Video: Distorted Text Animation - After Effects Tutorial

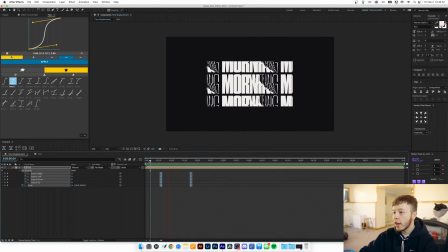8:17 So we apply the same easing to all of them just to get the best results. And if we play back, we already have a super interesting effect.
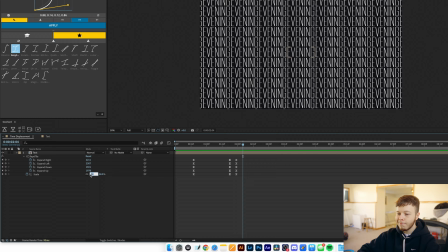8:24 Definitely something that can be used in posters, stories, titles, etc. It's still a bit stagnant if we just ended here. So what can we add to it? Well, what we can do is go ahead, go a couple frames forward, and then I'm gonna keyframe everything again.
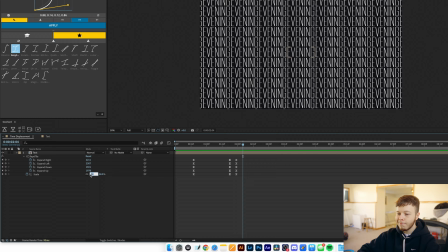8:44 And then I'm gonna decrease the scale a little bit to just about, let's say 30.
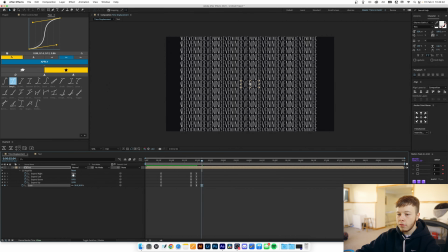8:49 And then I'm just gonna reset all of these to 0.
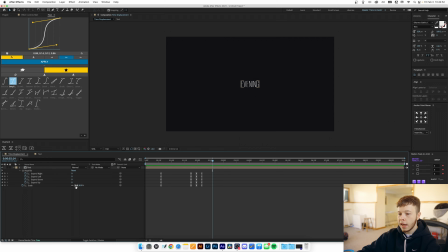8:51 So now if we play that back, it goes in, more in, and then I'm gonna increase the scale again to 100.
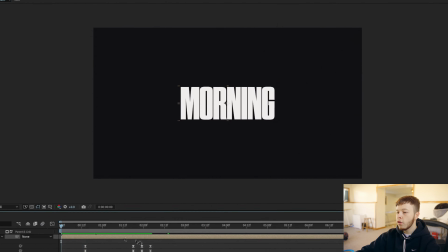9:00 So now this is what we have.
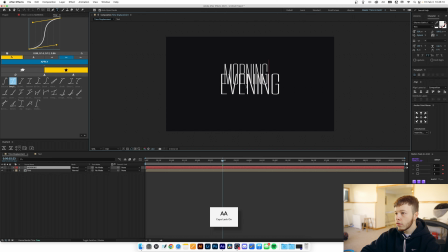9:04 And then I'm gonna go ahead and create a new text layer, and I'm gonna type morning, which is our original text, and set it to our original heavy, center it up, and then click U to bring up all our keyframes.
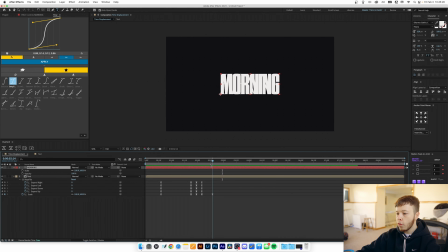9:19 For the morning text, I wanna animate the scale and the opacity. So what I'm gonna go ahead and do is, where it's at our smallest, I'm gonna match the scale. So I'm gonna go ahead and type 30, and as you can see, the keyframe is on our bottom left corner of text. It always, that's just the default of how it goes.
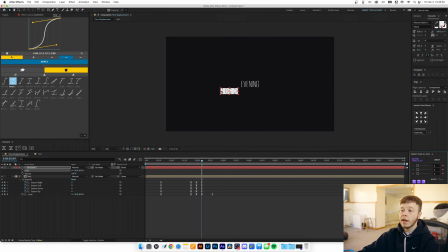9:34 To make sure that the scale animation works properly, we're gonna have to center our keyframe to our anchor point first, and then center it up so it's aligned all the way through. Then I can keyframe my scale, go forward, and set it up to 100. So I'm gonna keyframe the opacity, set it to 0, move forward, set it to 100, and then
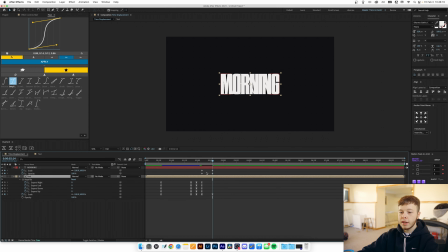9:54 to blend these two texts together, what I'm gonna do is I'm gonna open the keyframe, the opacity keyframes for our original pre-comp, set the opacity to 0, and go back and set it to 100.
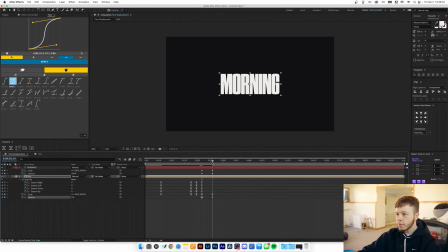10:07 So while one fades in, the other fades out. So now we have this effect, which looks a bit wonky. So if you add an adjustment layer to this whole composition, and then add a fast box blur,
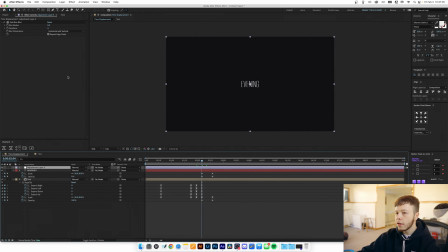10:20 I'm gonna start the keyframe just at the beginning of this at 0, and I'm gonna click U, go about halfway through our keyframes, set it to 3, and then 0 again. So it gets blurry and then unblurs itself. We're gonna add a levels, and then I'm just gonna go ahead to the midpoint where it's the most blurry.
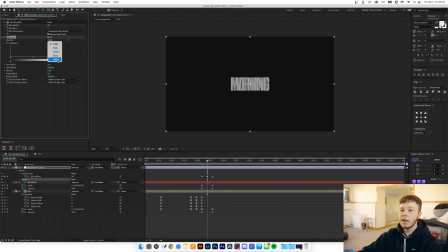10:40 I'm gonna go into my levels effect and go to alpha,
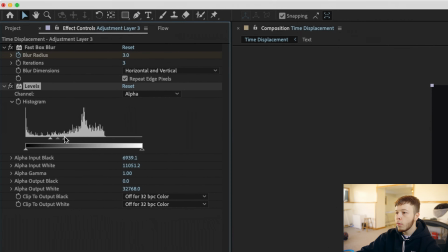10:43 and then I'm just gonna move these sliders until I get a pretty good blob of randomness.
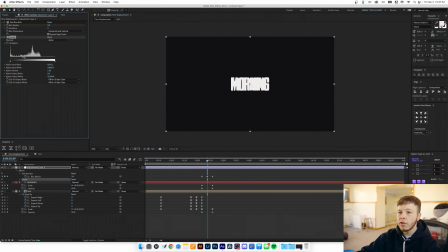10:51 And then you don't want to squish them all the way together because you'll get some pretty rough edges. Just leave a little bit of space between the three little arrows.
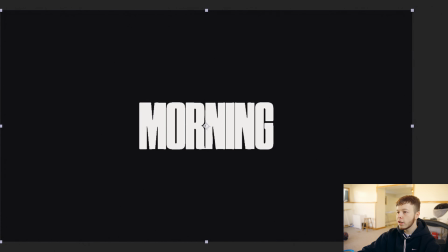10:58 So if you now scroll through this, you can see it kind of morphs together a little bit more.
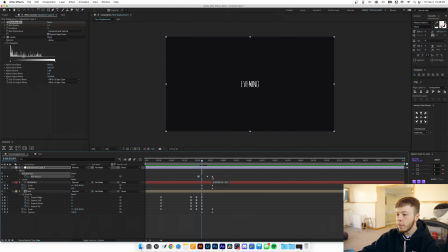11:02 To sell this warp effect a bit more, I'm going to start the blur just a bit before and a bit after so that it kind of eases in a little bit.
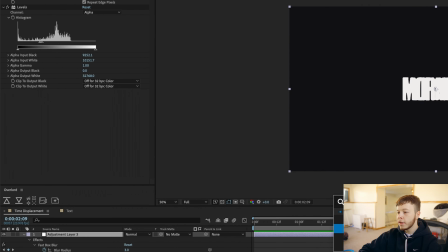11:10 And I'm also going to add a wave warp to this just to give it a bit more motion. I'm going to
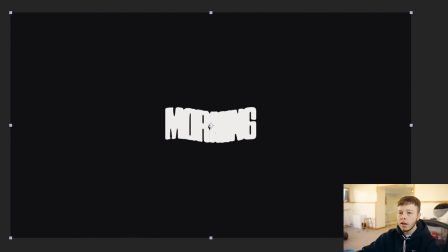11:15 increase the width quite a bit and decrease the height to about 3.
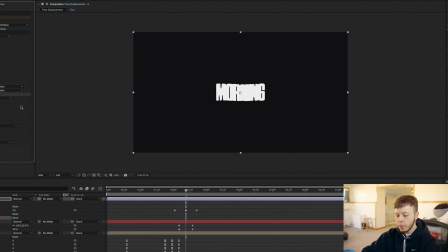11:21 Maybe the wave width was a bit too high. I'm just gonna set it to about 100.
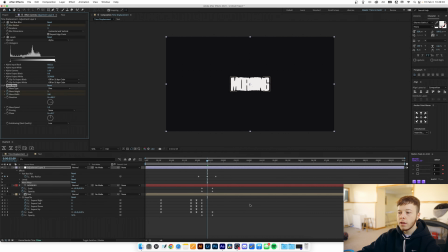11:25 Then what I'm gonna do is keyframe those two so that they are at the peak when we have
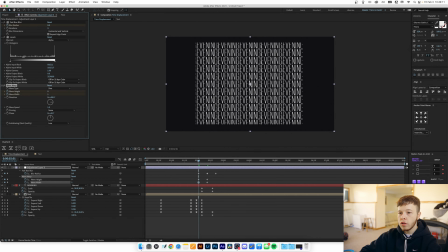11:33 our maximum blur, and I don't want them to start any sooner than our original blur animation starts.
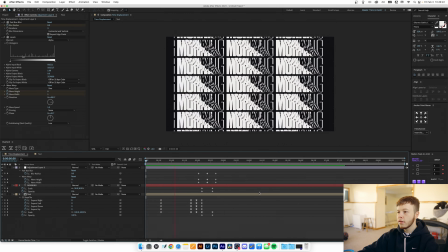11:41 Let's just set that to 0. So now if we play back, we have a little bit more of an interesting effect.
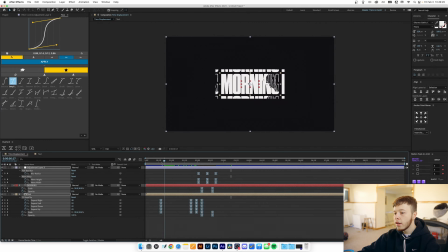11:48 I'm gonna select all the keyframes and apply the same speed. Animations always work better when you have some easing to your keyframes,
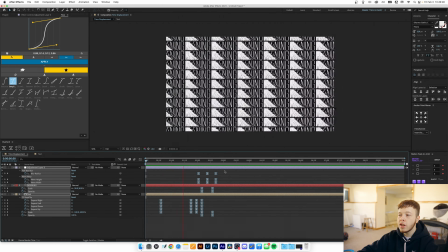11:55 just because it's the easiest way to create some tension in the animation instead of it just being a linear animation.
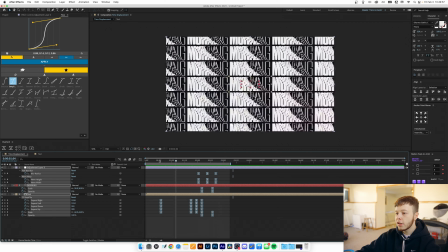12:01 And now that is essentially the base animation for this. Now you can go ahead and add a couple more elements to it to really spice it up.
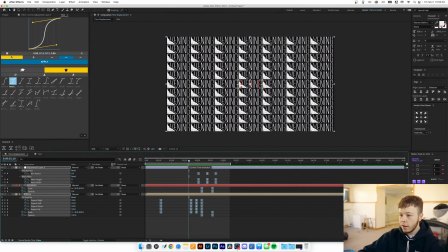12:09 For example, you can go ahead and add a second adjustment layer.
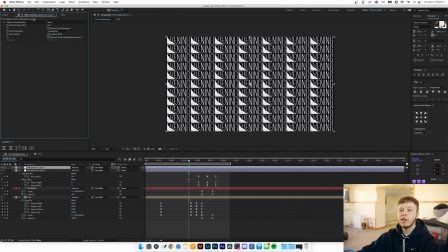12:15 And we'll add optics compensation, which essentially mimics kind of like a distorted TV look almost.
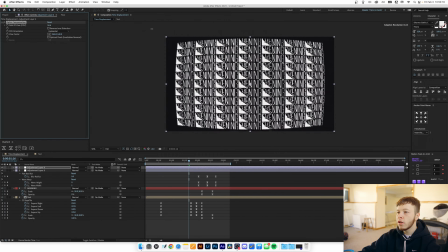12:22 So if I drag this up, for example, you can see how it bends.